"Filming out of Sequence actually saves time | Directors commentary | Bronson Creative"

Hey everyone, this is Jerry with Bronson Creative, and today we're going to break down another scene from my second feature film, Little Hand.
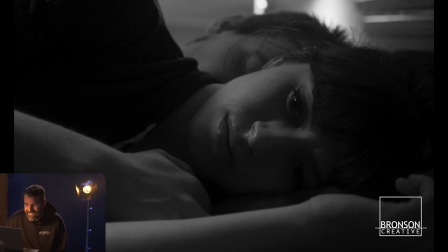[0:05]
Let's jump into it. So, one of the things that we wanted to play with when we were doing this is I wanted to have these callbacks.
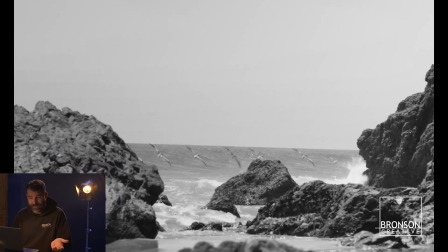[0:12]
And so you'll see right there as it starts, we start with her laying in bed and then we cut back into this sequence.
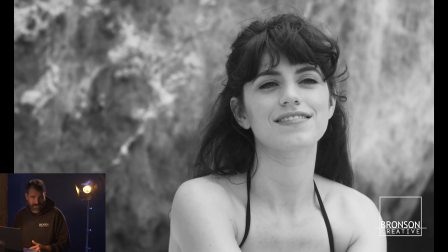[0:17]
The first time we do that, we do a match cut of her face. I didn't want to do that this time because I wanted to let you know now we are kind of going in real time.
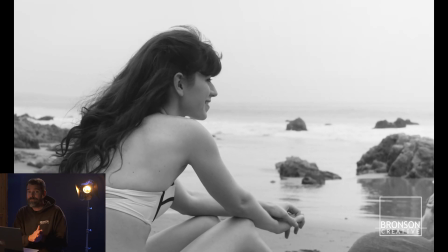[0:25]
So by the time you get to this part of the film, we're actually progressing through time in reality.
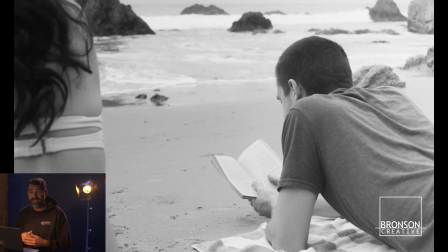[0:30]
So we're not breaking it anymore. We're having real conversations that are happening now that she knows that she's reliving that experience.
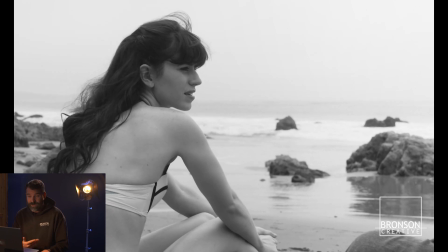[0:38]
She's not breaking the time anymore. And so this is a callback to a previous one where he had lifted her up on the beach and ran her around in the water and things like that.
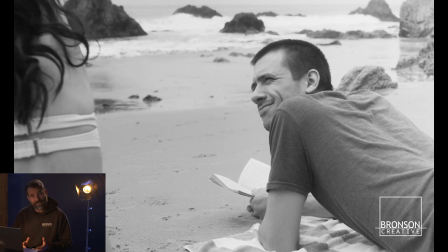[0:47]
It was this romantic little thing that had happened.
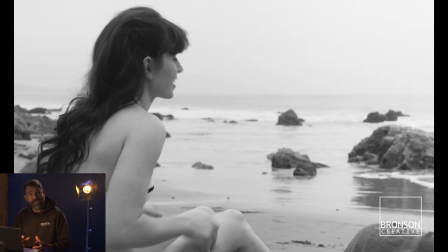[0:49]
And so she's asking for that again, but realizing there have been so many things that have been changed in their relationship that that scenario will never happen again.
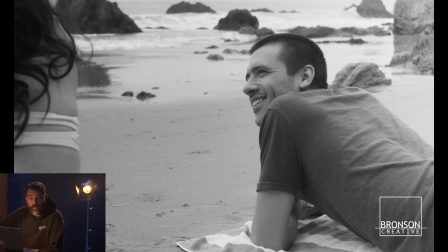[0:58]
You would have to force it. And so with that, we started to play with this emptiness.
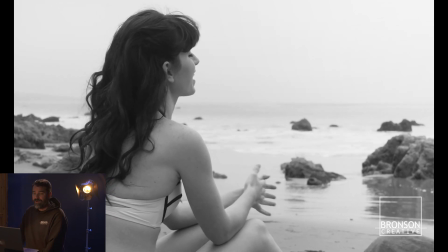[1:04]
So we were able to get this beach. We got there very, very early. This is at El Matador.
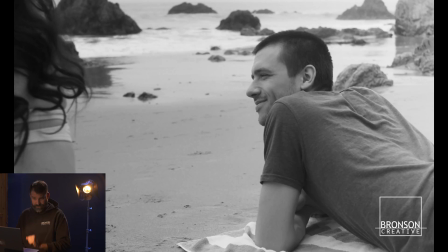[1:10]
And so we went down to the very, very end before the, before the tide started to come in, so we were able to have that.
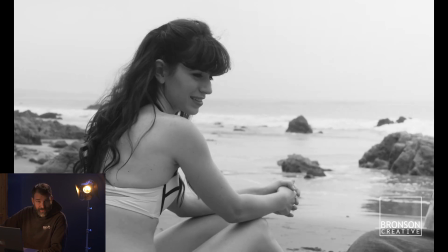[1:18]
You'll also notice that sound is very, very difficult when you're at the beach, so consider that when you're doing it.
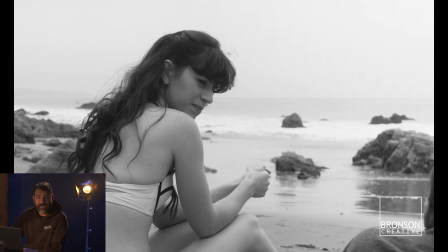[1:24]
It leads to a very beautiful image, but sometimes the sound is very difficult,
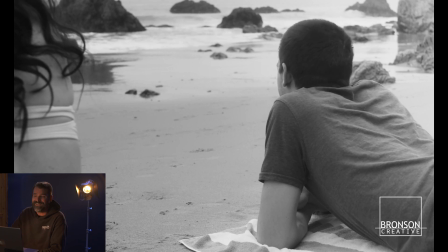[1:28]
and so this sequence took a lot of sound design, a lot of fixing to get it to where you're hearing it now.
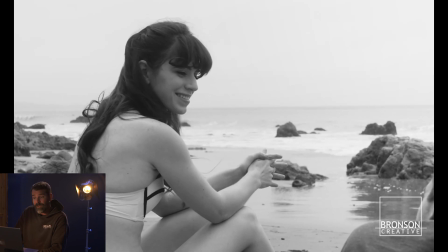[1:34]
So when we were playing with this sequence though, I thought it was very interesting that Brendan still doesn't know anything has happened.
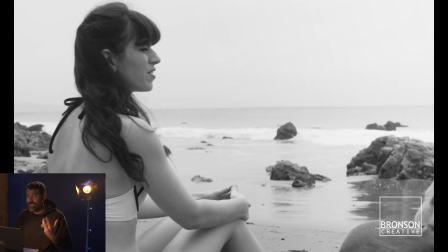[1:43]
Danny has all the power. She can manipulate it, she can change it, she can alter it however she chooses to do.
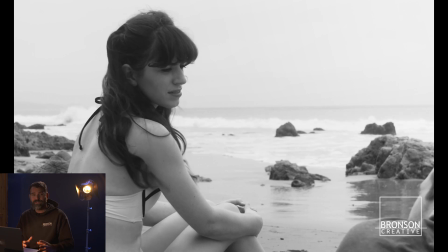[1:48]
And what I found interesting in doing all of that, she decides to try to recreate the scenarios that were already in her memory.
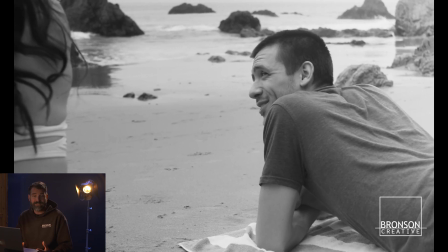[1:57]
And I don't know, that just was very interesting to me as a character dynamic. It was kind of heartbreaking to be able to see that given anything that could change,
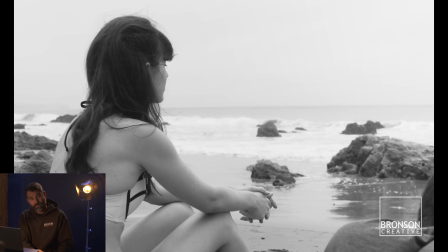[2:05]
you still want to go back to the things that were beautiful about something in the past, even if it hurt you.
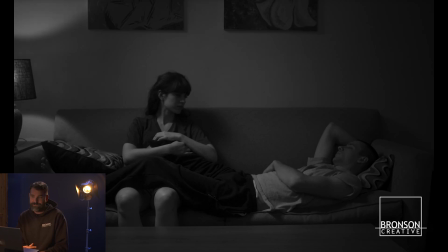[2:10]
And so one of those things was this sequence. So now we're getting into the last couple shots.
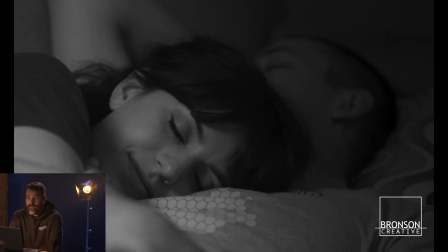[2:18]
We filmed this towards the end of the movie, and so we wanted to I wanted to get these in shots like this towards the end of the film.
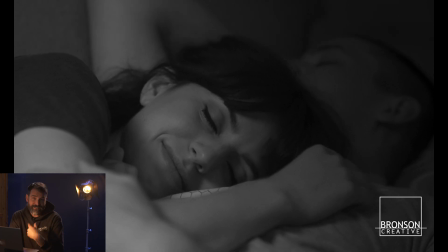[2:26]
But here in a second, you're going to see actually what we filmed very first.
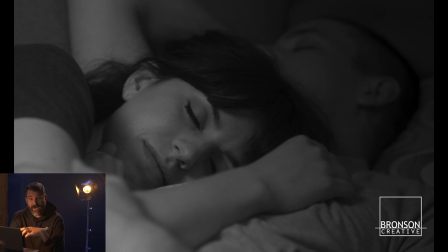[2:30]
So now that we know what has happened to these characters, she's trying to embrace the fact that, oh, this is the new relationship.
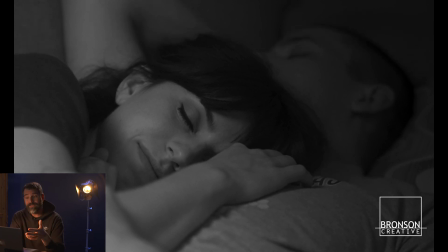[2:38]
It may not be what I thought it was, it may not be what I want it to be, but this is the new relationship.
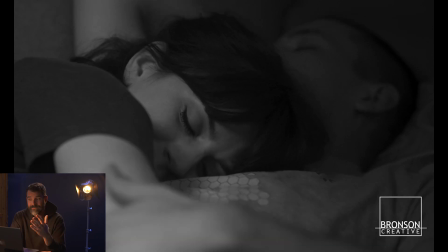[2:44]
And so as they're doing that, you can start to see that things are glossing over, but I don't think she ever forgets.
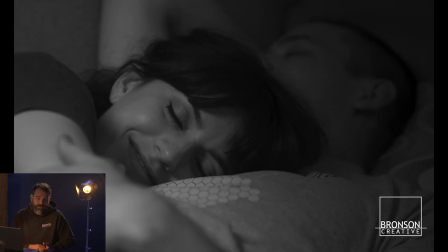[2:52]
You just never forget those things.
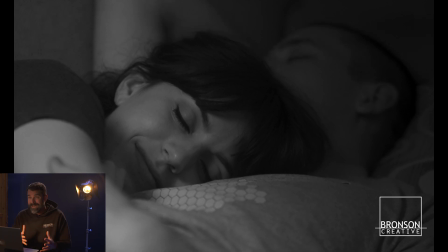[2:53]
So as you're trying to figure out what will this relationship be, what will I get out of it, do I want to make it be exactly like it used to be? You start to think about those things. You'll also see that the pacing of the film starts to really slow down.
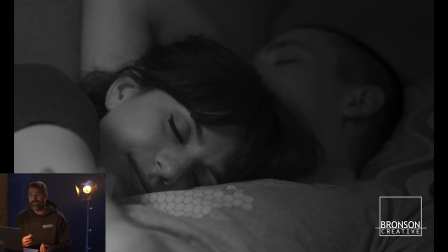[3:09]
These last couple things are just a couple of singular shots, stuff like that.
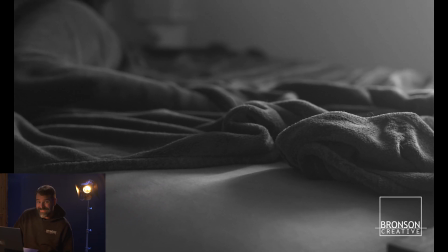[3:14]
We started playing with dolly shots. We started playing with a little bit of movement.
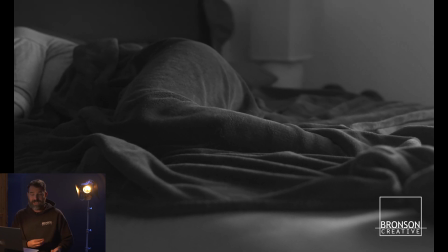[3:19]
I wanted to play with these aspects of filmmaking that start to make it feel like time is floating.
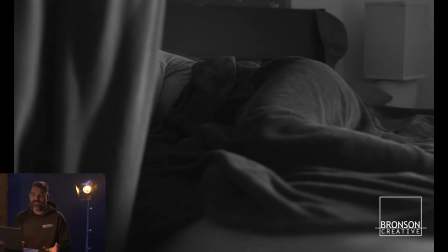[3:24]
And so we have these little bitty dolly moves, we have these little lens flares, we have these little things that are happening, not a lot of cutting.
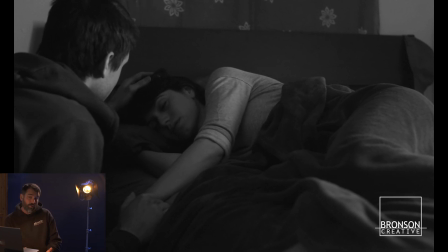[3:31]
And so consider that when you're making your film, what is the tone, what is the pace? Why is the camera being placed where it's at?
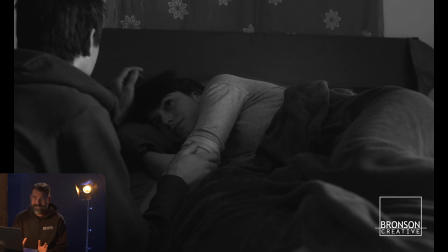[3:37]
We shot a bunch of shots for these sequences that when we got to the end,
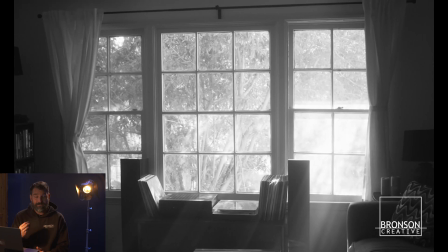[3:41]
we just kind of threw away because we realized it was just easier and it made more sense to the structure of the film if we just simplified it.
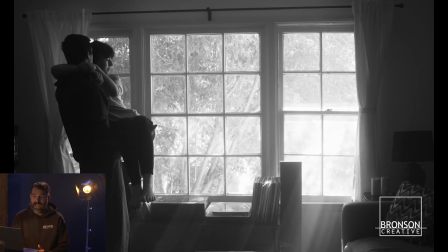[3:49]
You had seen this shot of this room multiple times throughout the film, and this was the first time that you realized, oh, it faces east.
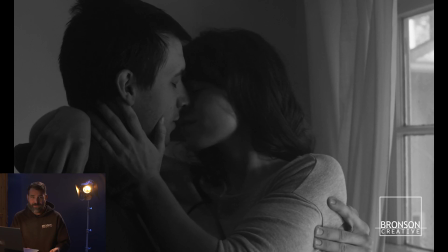[3:59]
The sun rises in the east. The very first time we meet these characters early on, she says that she loves sunrises over sunsets.